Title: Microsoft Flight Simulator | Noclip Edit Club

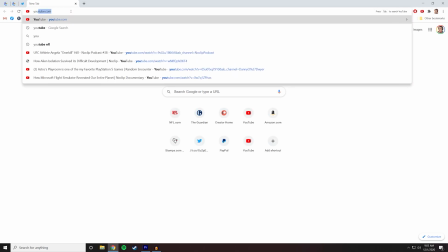Let me actually get that up here, see if I can get the play.
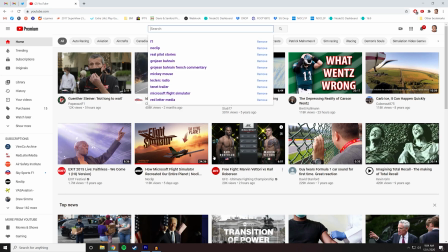I'm actually not logged into my account here. Oh, there it is. It pops up here. That's very good. There's a thumbnail, as you can see it.
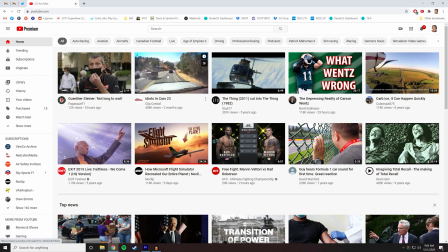Here's the rest of the things that I watch. I watch a lot of people crashing cars, Formula 1, Faithless, that's true, and film stuff, and planes crashing, and planes flying. This is about I guess getting icing on your plane or something. Anyway, and UFC.
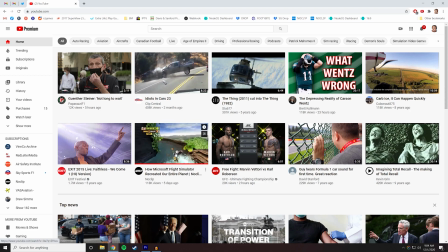So this is how it pops up. The animation they do after the fact, they just pull some short frames. So here's a video of Up, the game, which is mentioned for a total of 3 seconds maybe in the doc.
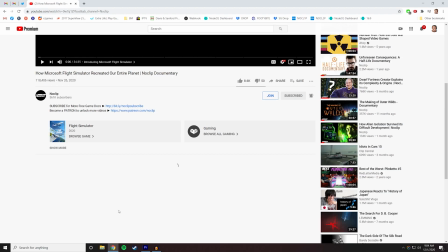But yeah, the chapter markers here, they're very easy to do. If you go into the description, you basically just stick them in there.
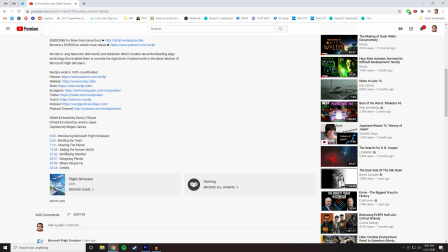As long as you have one that says 00, it will pull that data and it will create these chapters based on the titles you've just made.
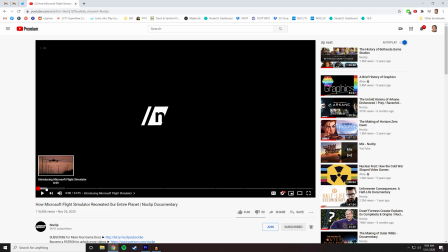So the structure here on YouTube is the structure of the doc. We have an introduction, we have an outroduction, outro here, the credits I always separate, and then we have, I believe it's 5 sections: building the team, creating the planet, adding the human world, simulating weather,
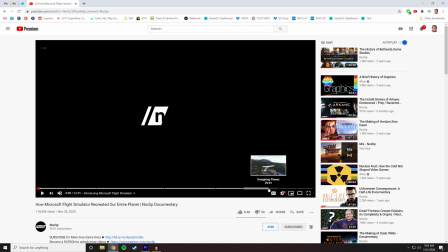and designing planes. And then we talk about where people fly, which is sort of the emotional sucker punch that's supposed to be there at the end.
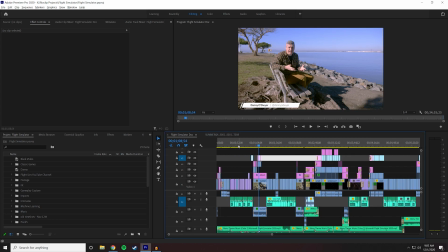So let's dive into the intro. So this documentary was always going to be very detail orientated.
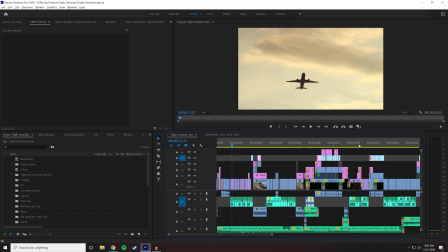It was going to be about machine learning and algorithms and lots of things that can be boring and or complex. So it was important for me to establish that there was an emotional base to this, because there is.
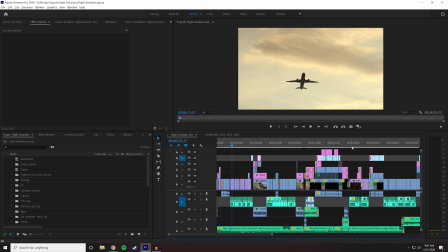Because when we listen to Sebastian, we listen to Jorg, and we sort of talk about the whole point of this, I guess, because this is very much a doc about how hard games are made,
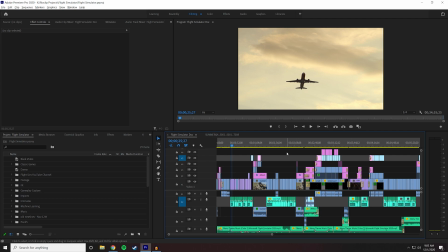and then why, you know, what's the point about all of this. It's kind of it's not subtext or metaphor. It's just the sort of the idea behind what we want people to feel when they move away from it.
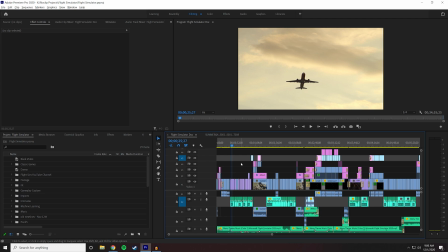So because of that, because it's so technical focused, I could not start with them just talking about, you know,
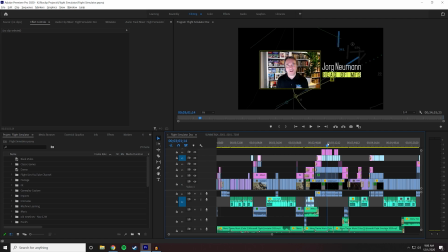the history of flight sim, because you might not care about flight sim, and if you don't,
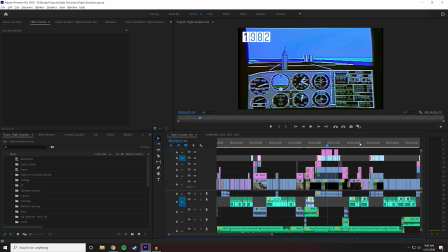then none of this is going to register. The next section we need to sort of establish is where, you know, who the teams are,
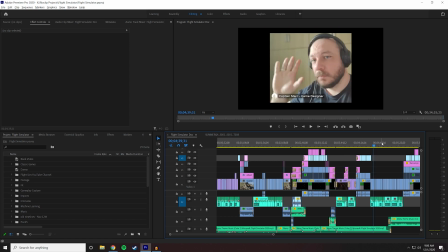you know, so where Asobo is in the world and what they're working on and what they worked on in the past with Up Games and A Plague Tale.
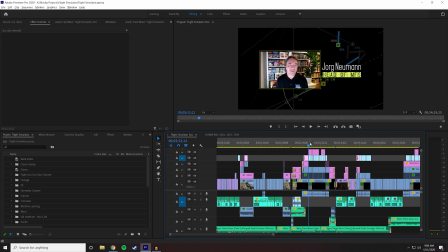If we introduce this right off the bat, it's just going to fall flat. People aren't going to be connected to it at all. So we need to give them something emotional to hold on to that's familiar, so that they will give us a few minutes of their time, and then in that time,
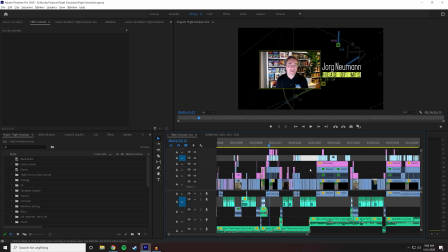hopefully we will establish new emotional hooks that then will sort of keep them,
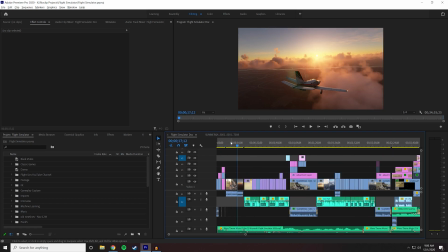you know, medium to long term. Because YouTube is always kind of about battling people's desire to tap on something else.
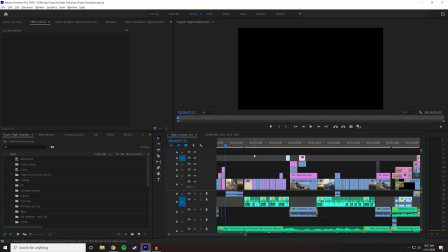So let's just have a quick little look at the intro and kind of see how that all plays out. So we have our usual Noclip thing. Always starts that way. Music comes in. This is music from the game. It was perfect for us.
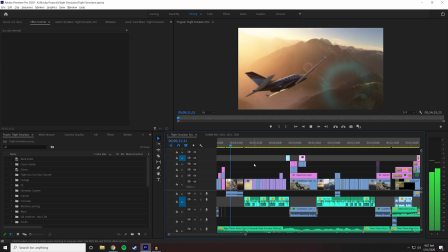And then 3 shots of the game worlds looking beautiful. This one you can see the bridge is broken.
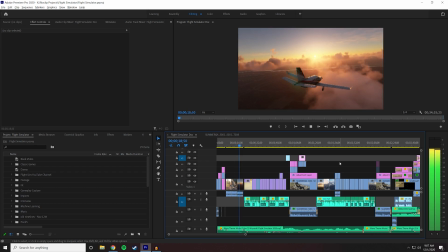I actually missed that. And then that's our thumbnail. Gorgeous lifting music, and then into an intro.
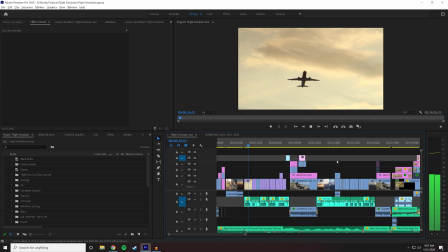It's impossible not to be emotional about flying, but what that emotion is can vary quite a bit.
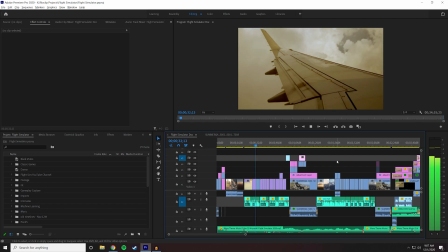For some, it's the thrill, the wonderment of a human being airborne, hurtling through the skies at impossible speeds.
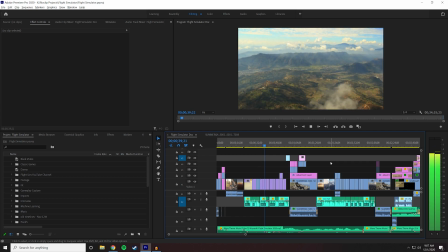For others, it's fear, the lack of control, unimaginable heights, bumps along the way, and the terrifying lack of legroom.
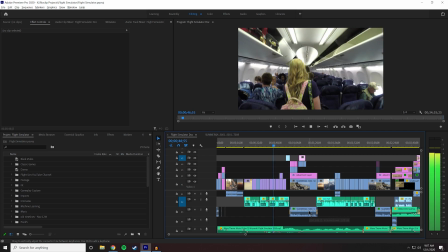It can be wonder, the feeling of exploration, the excitement of seeing somewhere new at the destination and along the way.
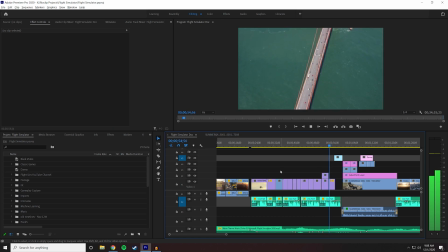And of course, joy, a journey back after too much time away, seeing old friends, embracing loved ones, returning home, or finding a new one.